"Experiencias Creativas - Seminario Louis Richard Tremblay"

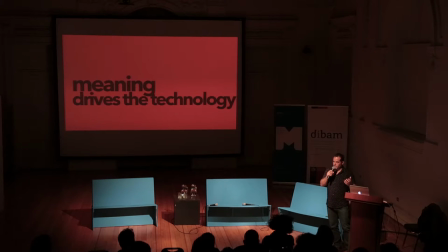And of course UX designers and visual artists that will come afterwards. But you really need a technologist in your team. I'm gonna give you now an example of a project that's not working yet. Sometimes that happens with technology,
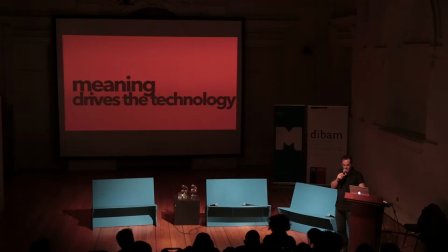which is the unknown photograph that's supposed to be shown eventually when we'll figure out what's the problem with the software.
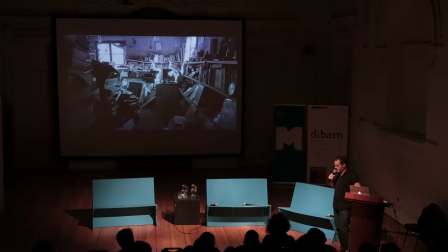And this is the story of an old photo album from World War I.
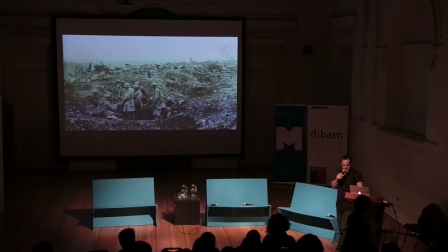So we had this album and we wanted to tell a story.
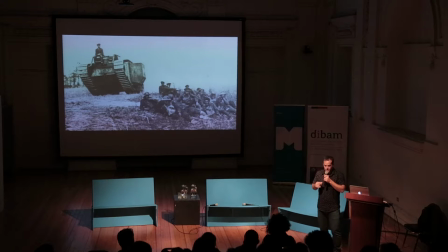The person that came to us with this story is a photographer. So it was all about photography, finding that unknown person and trying to understand how photographs of that time still had a meaning in our relation to war today.
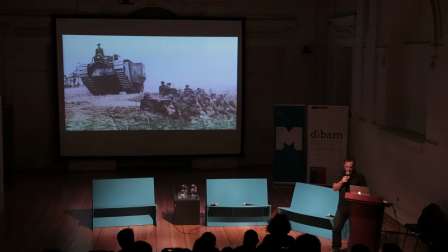So that was the driver of everything. At one time,
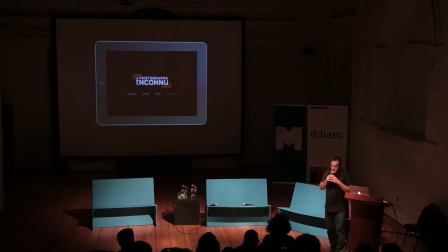so at the beginning, sorry, it was supposed to be a tablet experience where you would swipe the photos pretty much like you would develop a photo into a dark room in the old days and asking yourself different questions. And we weren't able to create that meaning.
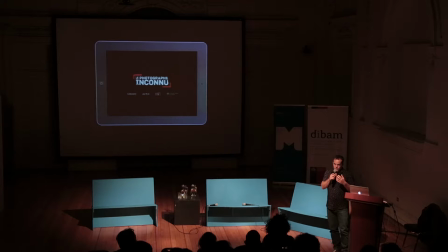We weren't able with that stage of the project to actually tell the story that needed to be told. So we moved to another kind of technology, which is a gaming technology called Unity,
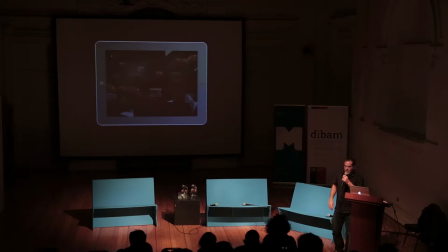and tried to gamify the experience in order to tell that story and to make sure that the user would relate and would understand that even if he's looking at old war photographies,
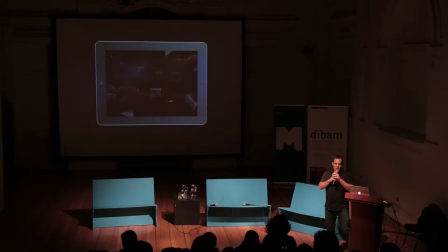he's actually looking at wars today and our relation to wars through photos. It was not working either. It was not creating the power,
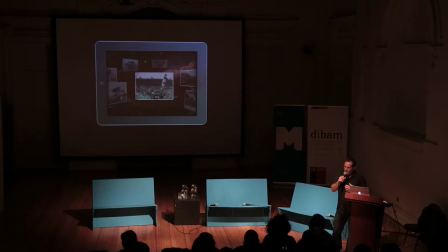the emotional power we were looking for or the photos were old photos and the creative team was kind of discouraged or it was very hard for them to actually give a new meaning to those photos.
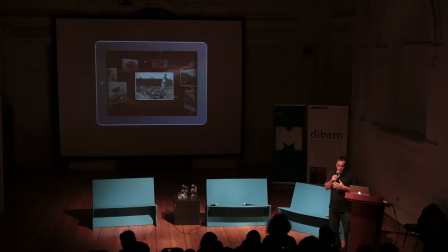They were only perceiving them as old photos that lost all their meaning. Because we were already in Unity at that time, this is 2014, end of 14, beginning of 15,
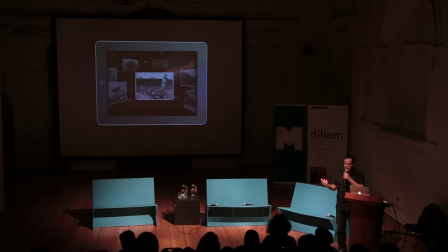we decided just to try it in the DK1 Oculus Rift device, just to see the effect it would create. So we did. And we created the unknown photograph that is now accessible.
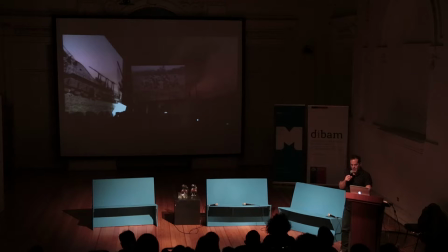It will be released soon on the Oculus Store, but it toured festival in the DK2 version. So basically because that technology of immersiveness, of virtual reality,
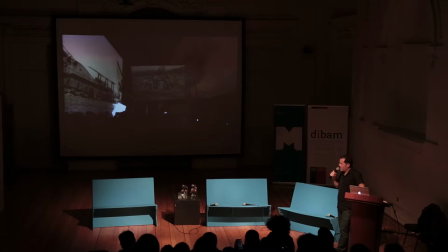you're suddenly able to portray the same photos in a totally different way. You're not bound by gravity, you're not bound by size, you can do pretty much everything.
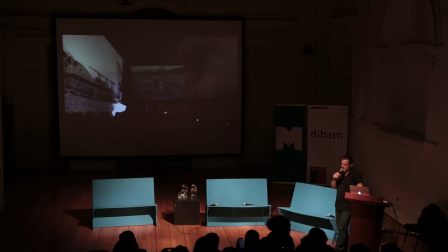If you want to duplicate, replicate, put one in front, behind, you do pretty much whatever you want to do. So I'm just going to give you a glimpse of inside the goggles.